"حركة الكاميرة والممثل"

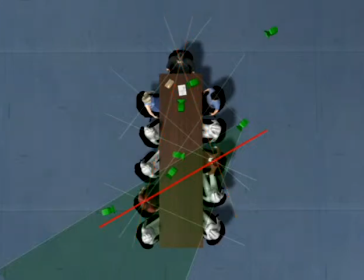(0:00)
lines. For the remaining cameras, let's try to be a little wider to build an overview of the scene. While the red man is having dialogue with the red woman, the blue man makes a comment, so that camera will need to be between these two active lines.
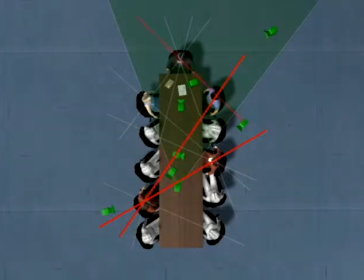(0:14)
We'll put it far enough back to capture the CEO's comments, which follow immediately after. Again, back in the dialogue between the red man and woman, the blue woman makes a comment, and with these two active lines, the camera will need to be somewhere in this area.
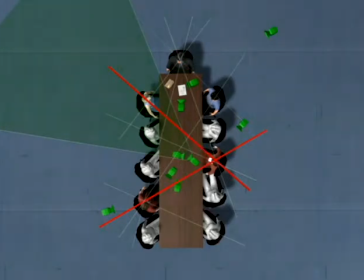(0:30)
We'll again make it wide enough to also get some facial reaction from this extra, which would otherwise have been a separate shot.
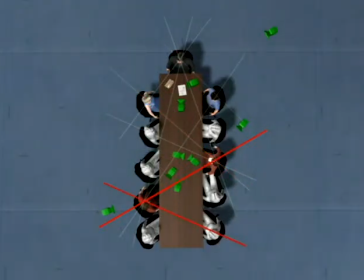(0:38)
Finally, this extra makes a few grimaces during the conversation. And since we're coming from the red man's dialogue, we'll put a camera here on our side of both lines. If we now take out the lines, every camera is carefully placed to be as useful as possible.
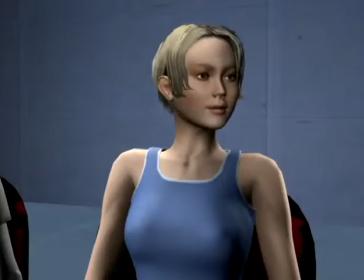(0:55)
This staging layout is completely tailor-made to the scene, and if the dialogue were different, we'd have to reblock it.
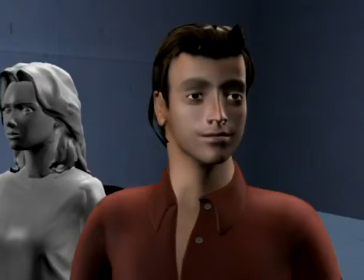(1:02)
After we've cut dialogue between the CEO and the blue woman, the CEO talks to the red man, after which he talks to the red woman.
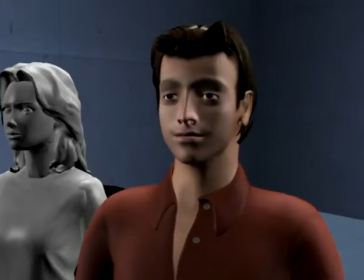(1:11)
The red man makes a sudden comment, and the woman turns her attention.
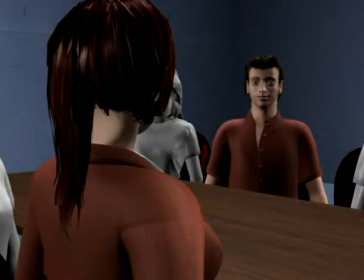(1:17)
After this, we cut between the external reverses, which shows their seating arrangements a little clearer.
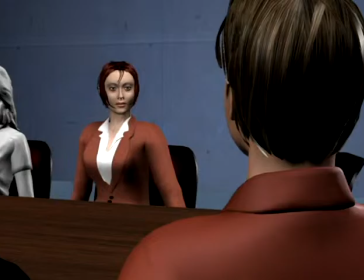(1:22)
Now we want to get back to the CEO as he listens to their conversation, but we need to get back inside the main triangle first.
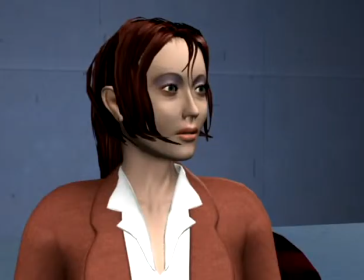(1:29)
The CEO listens. And over on the woman. Now the blue woman makes a comment.
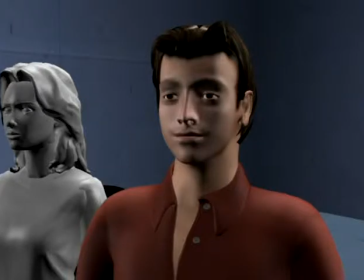(1:41)
The red man says something to the red woman. Now the blue man injects a comment.
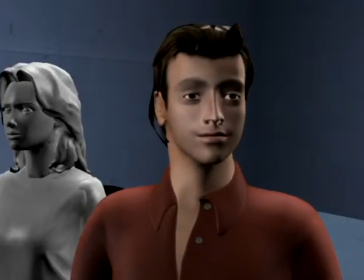(1:47)
The red man turns to him and responds. The extra in the shot from before sends a secret signal to the blue man. The red man makes another comment. The extra at the end of the table frowns.
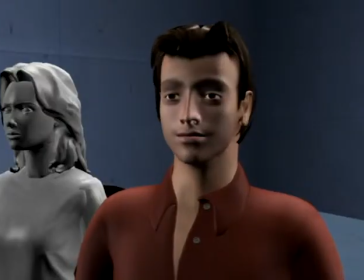(2:02)
From here, the red woman makes another comment. The CEO turns to the blue woman.
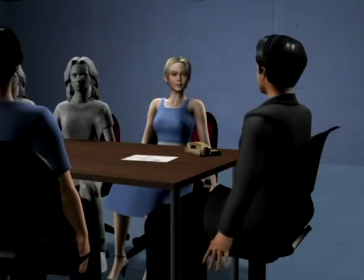(2:11)
And on it goes.
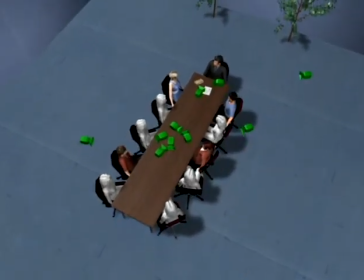(2:13)
The technique of drawing all lines in the scene and picking cameras that fit with as many lines as possible allows us to cover scenes with even an absurd number of lines.
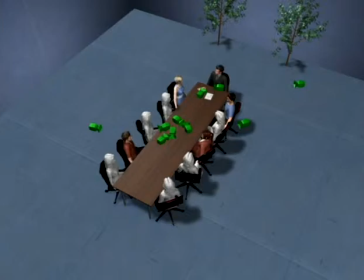(2:22)
The U shape is a very typical shape, but the way we covered it had more to do with the fact that we had a lot of characters. This is why if we take out the CEO and are left with a double I shape, another typical shape, the method is the same. Or if we occupy both ends of the table in an O shape.
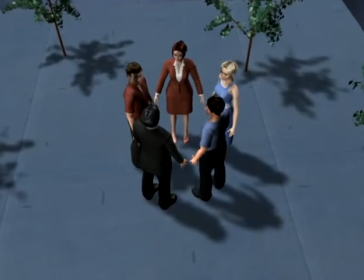(2:40)
When the characters are very close together, we have no choice but to cover them from outside the action.
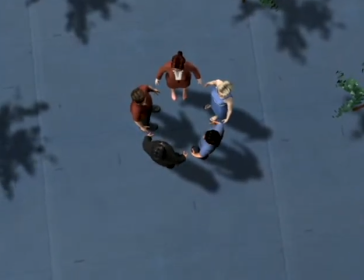(2:45)
What we'll look at here applies equally well to any shape, but will work with the O shape because it's completely enclosed. If we removed one character, it would be a U shape, and we would have a much easier time getting inside the dialogue, maybe starting with a master here.
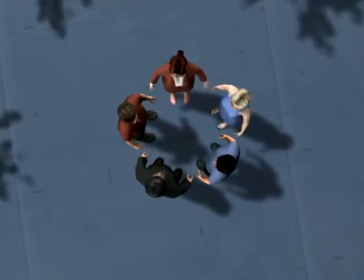(3:01)
The simplest way to cover this is to select only one, maybe two lines, and arrange all cameras according to them. Here we'll decide that the main dialogue is between the man in the suit and the red woman.
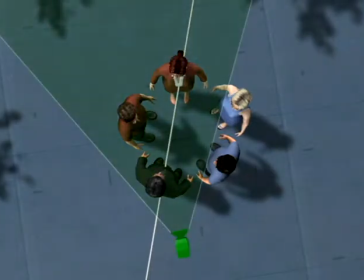(3:12)
So we'll put in and over the shoulder, a close-up, and a reverse close-up.
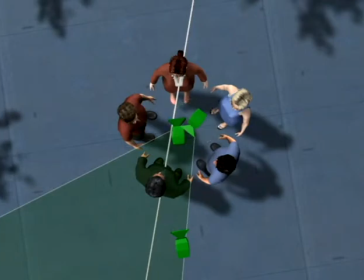(3:18)
We'll cover the rest of the scene as pivots on the man in the suit. For a shot on the blue characters, we'll do an over-the-shoulder 3-shot.
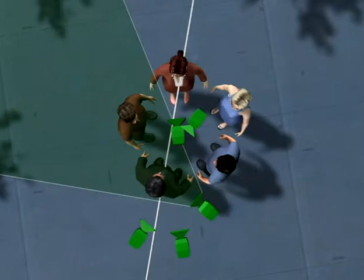(3:25)
For a shot on the red man, we'll do an over-the-shoulder. If we want some more close-ups, we can just keep adding cameras.
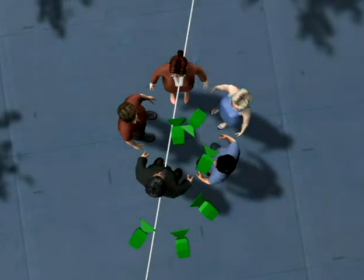(3:33)
We'll find out in editing whether or not we need to hinge in and out of this camera. All of these cameras will cut fine together, but it could be a problem cutting between these two cameras in the reverse 3-shot.
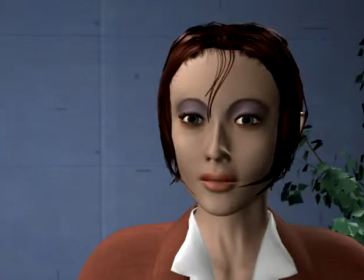(3:46)
Starting in the first over the shoulder, we'll cut close on the red woman. The red man inserts a comment.
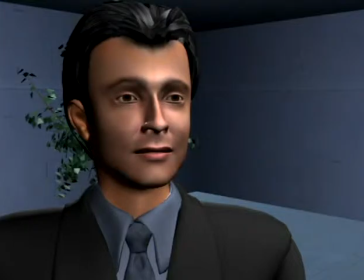(3:53)
We go to the internal reverse on the man in the suit. Cutting to the 3-shot, we're twisting a little too much. So let's go back to the internal reverse. Cut to the over the shoulder, and then the 3-shot.